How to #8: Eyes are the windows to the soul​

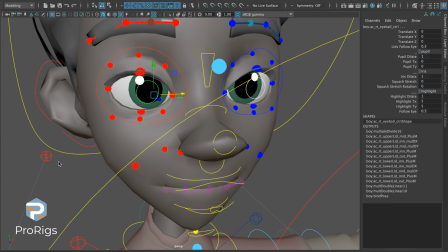[0:03]
When using the eyes, there's going to be a couple extra attributes on the eye and eye socket controls that are unique to the rigs here at ProRigs. You'll notice that we have the option of lids follow eyes, and this is a great automated function to have the eyelids follow the eyeballs.
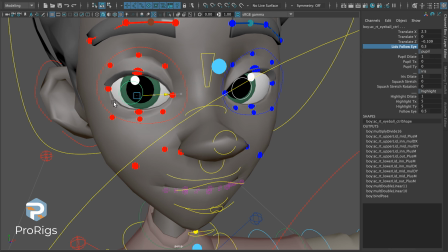[0:22]
So you'll notice if we go ahead and move the eyes left and right, we will get some tugging on the lid. If we set this down to 0, we will get no tugging, and everything of the lids will have to be manually animated.
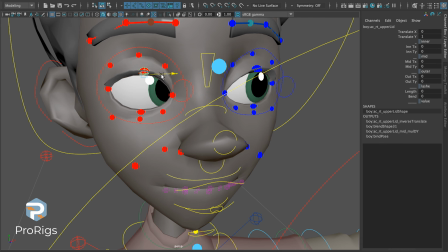[0:36]
So if you wanted those lids to follow, you'll need to go in and drag them over. If you want full help and complete automation, you can crank that all the way to 1,
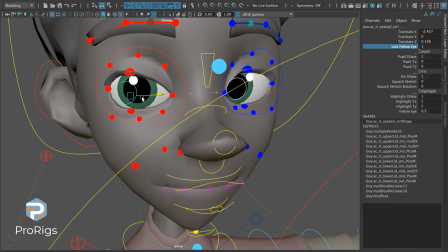[0:46]
and you will notice the 1-to-1 relationship between moving the eye and the lid translating with it. I don't recommend this unless you are comfortable with counter
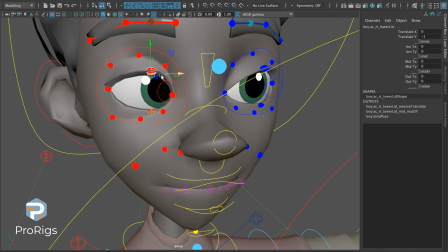[0:57]
animating the eyelids to not feel 1-to-1 to the eye. The reason we left the 0.3 as the default for this character and just about every character in the pack
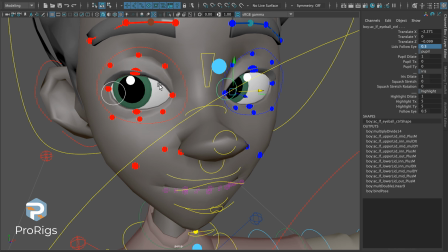[1:10]
is that it gives the believability that the eye is connected to the lid without the robotic feeling of the 1-to-1. Of course, this is a slider value from 0 to 1, so you as the animator get to decide how you want it to help you.
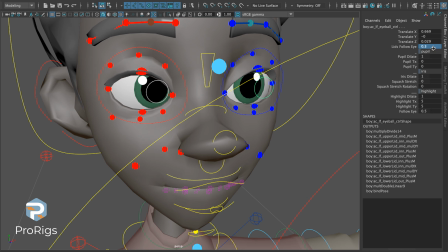[1:30]
So I'm going to set that back to 0.3 and we'll continue on. Next option is the pupil dilate. So we can go ahead and have your character to react to environmental settings such as light or brightness or darkness, or if your character has eaten too much sugar or anything of the sort.
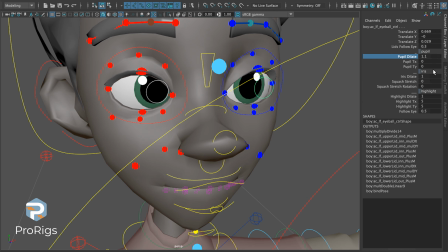[1:48]
So that's really fun to play around with, and of course we can set that back to 0.8.
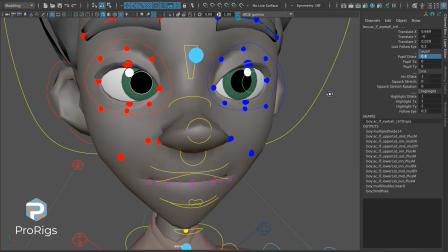[1:53]
I believe 0.8 is a nice comfortable pupil size for all of these characters.
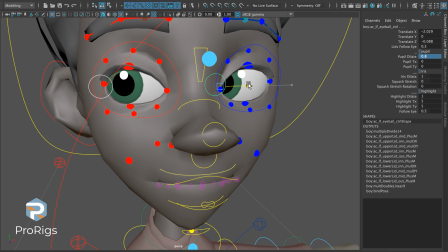[1:59]
A nice advanced function on these eyes and pupils as well is you'll notice that when your character is looking really far to one angle,
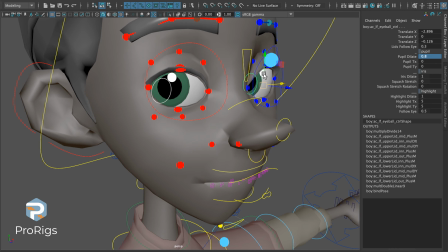[2:08]
we really start to lose a lot of that pupil. And you'll notice a lot of animators in the past will have to unbury the pupil to do so. But the problem with this is now one eye looks like it's looking very far and one looks like it's not looking as much. So you can mitigate this issue one of two ways.
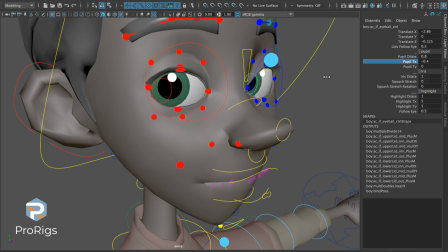[2:28]
You can use the pupil and just go ahead and roll that backwards so you get to see a bit more pupil. Or vice versa, you can track the eye back a little bit and then scoot the pupil back over.
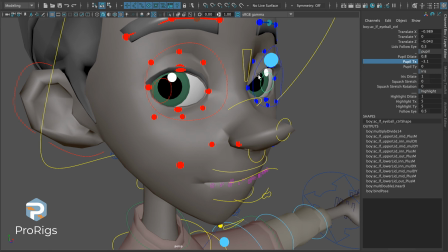[2:41]
But this is giving you the choice as the animator to unbury those pupils to really help sell the appeal in the circle. You can also do it if your character is looking down and to one angle. If you want the eye's shape, the iris, exactly where it is,
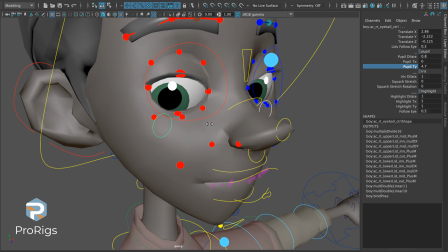[2:59]
but you don't like where the pupil is, you can go ahead and push those up so they're resting nicely along. You can see that may look a little strange, so we might want to pump those down, but having the ability to move the pupils can be very beneficial.
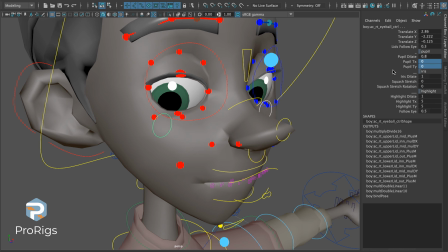[3:17]
Next is going to be the iris. It's basically a rinse and repeat of the pupils, but I will go ahead and demo them for you anyways.
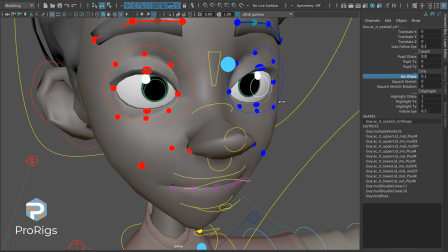[3:25]
You can see here with the iris dilate, we can go ahead and make them smaller or larger to react to the same stimuli as talked about with pupils.
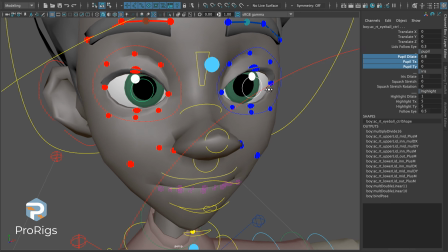[3:34]
However, a difference here is going to be the squash and stretch.
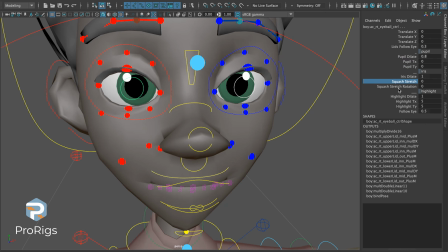[3:38]
This function, even though it is attached to the iris section because that's where it's seen most, it is applying to everything here.
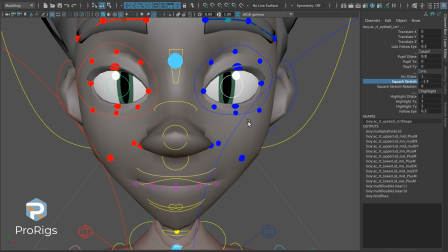[3:47]
You can see that this is not necessarily something that you would want to leave your character in unless you would like it to be very creepy. This is more used for the eyes to dart from one side to the other. So if your character was over here
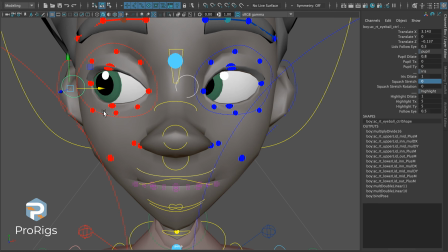[4:03]
and you very quickly wanted your character to look over here, your middle frame, essentially, or that in between, can be a stretch. So it will have a nice smear across from one to the other, allowing the viewer and the audience to stay tracked to those eyes.
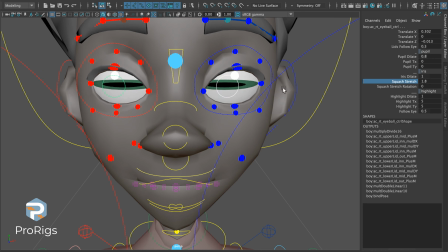[4:24]
You will also see that if you would like, you can change the squash stretch rotation ever so slightly. Below that is again a rinse and repeat of the highlight.
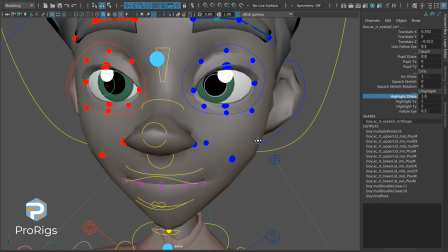[4:39]
So we can dilate the highlight more for an aesthetic appeal than anything else.
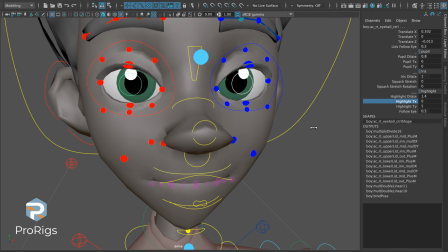[4:45]
You can also adjust where that highlight is on the eye. So of course, if we set these back to 0, 0, that will be the dead center of the eye. And then we can go ahead and position it where we'd like. You'll notice right now,
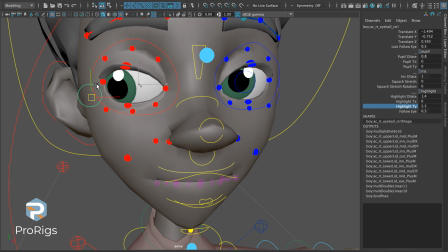[5:02]
If I move the eye though, it's going to slightly follow the eye. And this again is somewhat like the lids. We can dictate how much we want the eye's highlight to stay pinned to the eye. Right now, if we want it to feel a bit more realistic, we can leave it where it is.
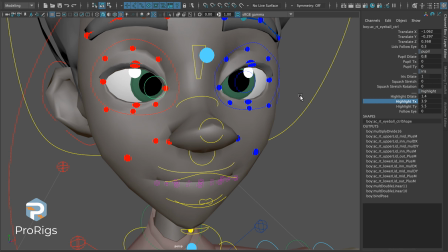[5:21]
Of course, then as the animator, you may have to do some animation, so we do recommend letting this stay at a somewhat low value. So you do feel the movement as if this is a real surface, but for the most part, the light is not moving, so it's going to stay in the same location on the eye.
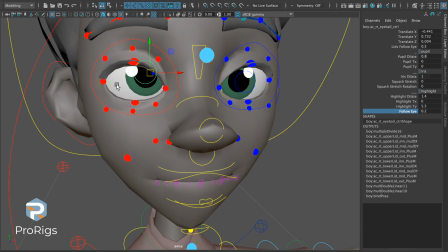[5:40]
Again, this just allows for the animator to choose how they want their scene set up or their character set up, and we believe this is a very nice to have.